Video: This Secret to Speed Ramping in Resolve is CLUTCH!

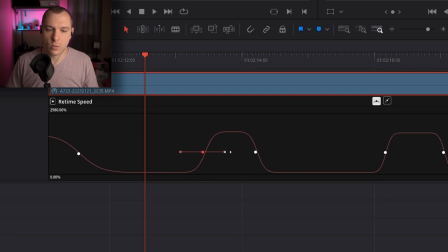6:52 So depending on which part you want to be smoother, if you want it to be smoother on the acceleration versus the deceleration then that's your
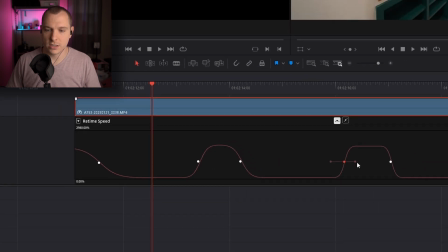7:01 decision to make but i just like to kind of round it off so it's even on both
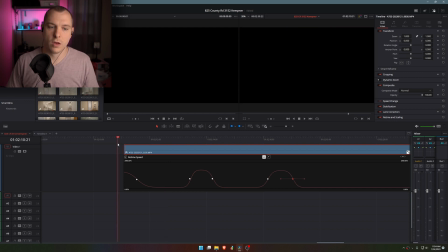7:06 sides so it's just super smooth on both so come right
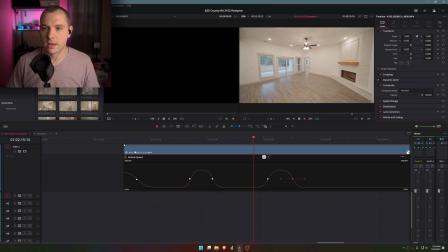7:10 here like that like that and like that so
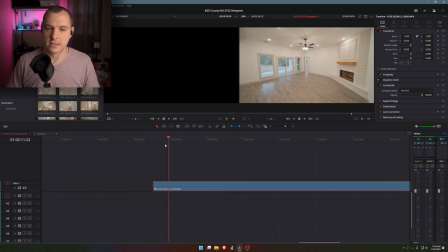7:17 that's already looking really really nice but kind of put the cherry on top the icing on the cake if you will I'm going to go ahead and add some motion blur go
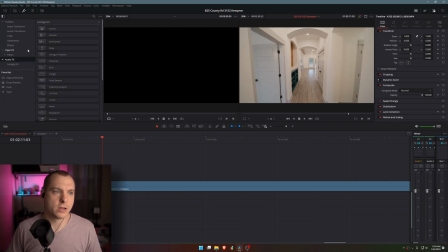7:30 into your effects and you're going to go into open effects and depending on the type of movement that you're seeing is going to depend on the type of motion blur that or the type of blur that you're going to use because
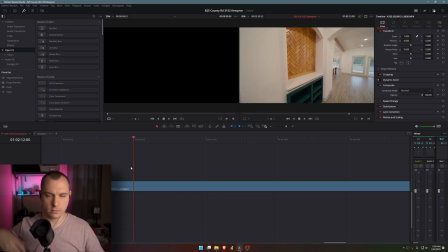7:44 the speed ramping has most mostly a forward motion I'm going to use the zoom blur so click and drag add that to my clip
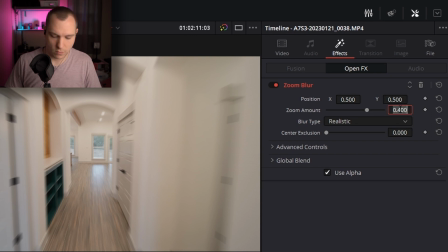7:52 come into my effects and to start off we're going to zero it out like that so
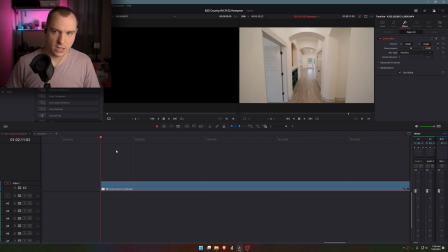7:58 that it's not blurring it at all and then we're going to go to the beginning of the frame and we're going to add a frame and we'll blur it the amount we think will look good don't want to go too much overboard
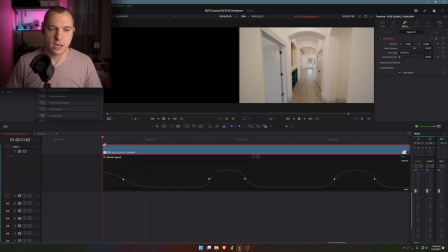8:12 and to help us give us kind of a cheat sheet I'm going to open up our speed ramping again so now I can say okay we're about to the end of the speed ramp right here so I'm going to keyframe the most the the zoom blur to be zero right there so you can see that it blurs it and then it kind of slows
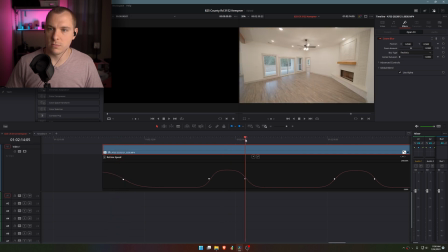8:28 down and stops right there now this is more of a sideways motion rather than
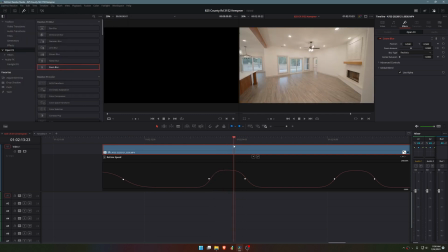8:33 a zooming or forward motion so for it I'm actually
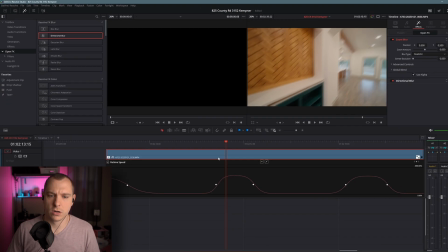8:38 going to use a directional blur so click and tag the directional blur onto here.
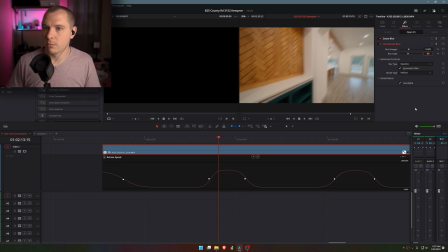8:43 Same thing. Well, first of all, let's make our blur angle 90, or excuse me, 180 degrees. So it's horizontal because in this we're moving only horizontally. I didn't move up and down. Make the blur strength zero. And we're going to come right here and we're going to keyframe it. And then from here to here,
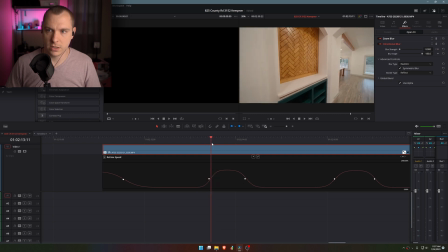9:03 we want it to probably stay zero until we really start to give it some motion here so like probably right here so we'll add another keyframe for blur strength zero then right here at the peak
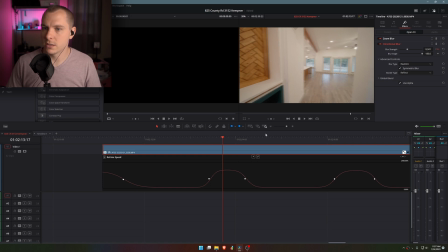9:15 we're going to increase the blur to what we think looks good until right about there when there's not as much motion like that and then we're going to keyframe it again but from right here to here is when we're going to bring it almost all the way back down
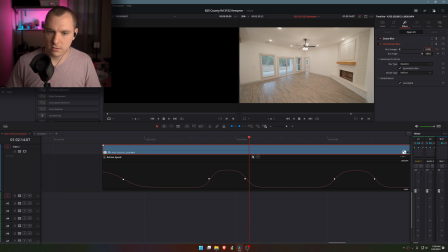9:33 until right here when we want to be back to zero. So you can see here that actually looks really good, really nice. Keyframe, so we have a keyframe for zero there and then from here we want to add another keyframe of zero.
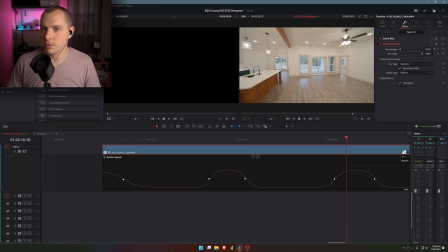9:50 But then from here to here, which is kind of our peak blur, it was a very fast pan. So we want it to be very blurry until right about here when it keyframes there and then back to pretty much zero. Well, not quite zero.
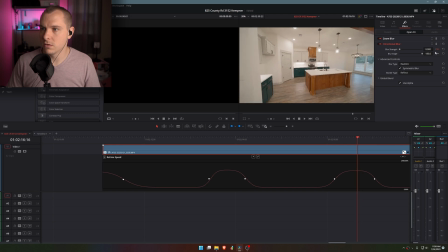10:07 Let's use the error to go back to that keyframe. Maybe like that, increase and then decrease back to zero here.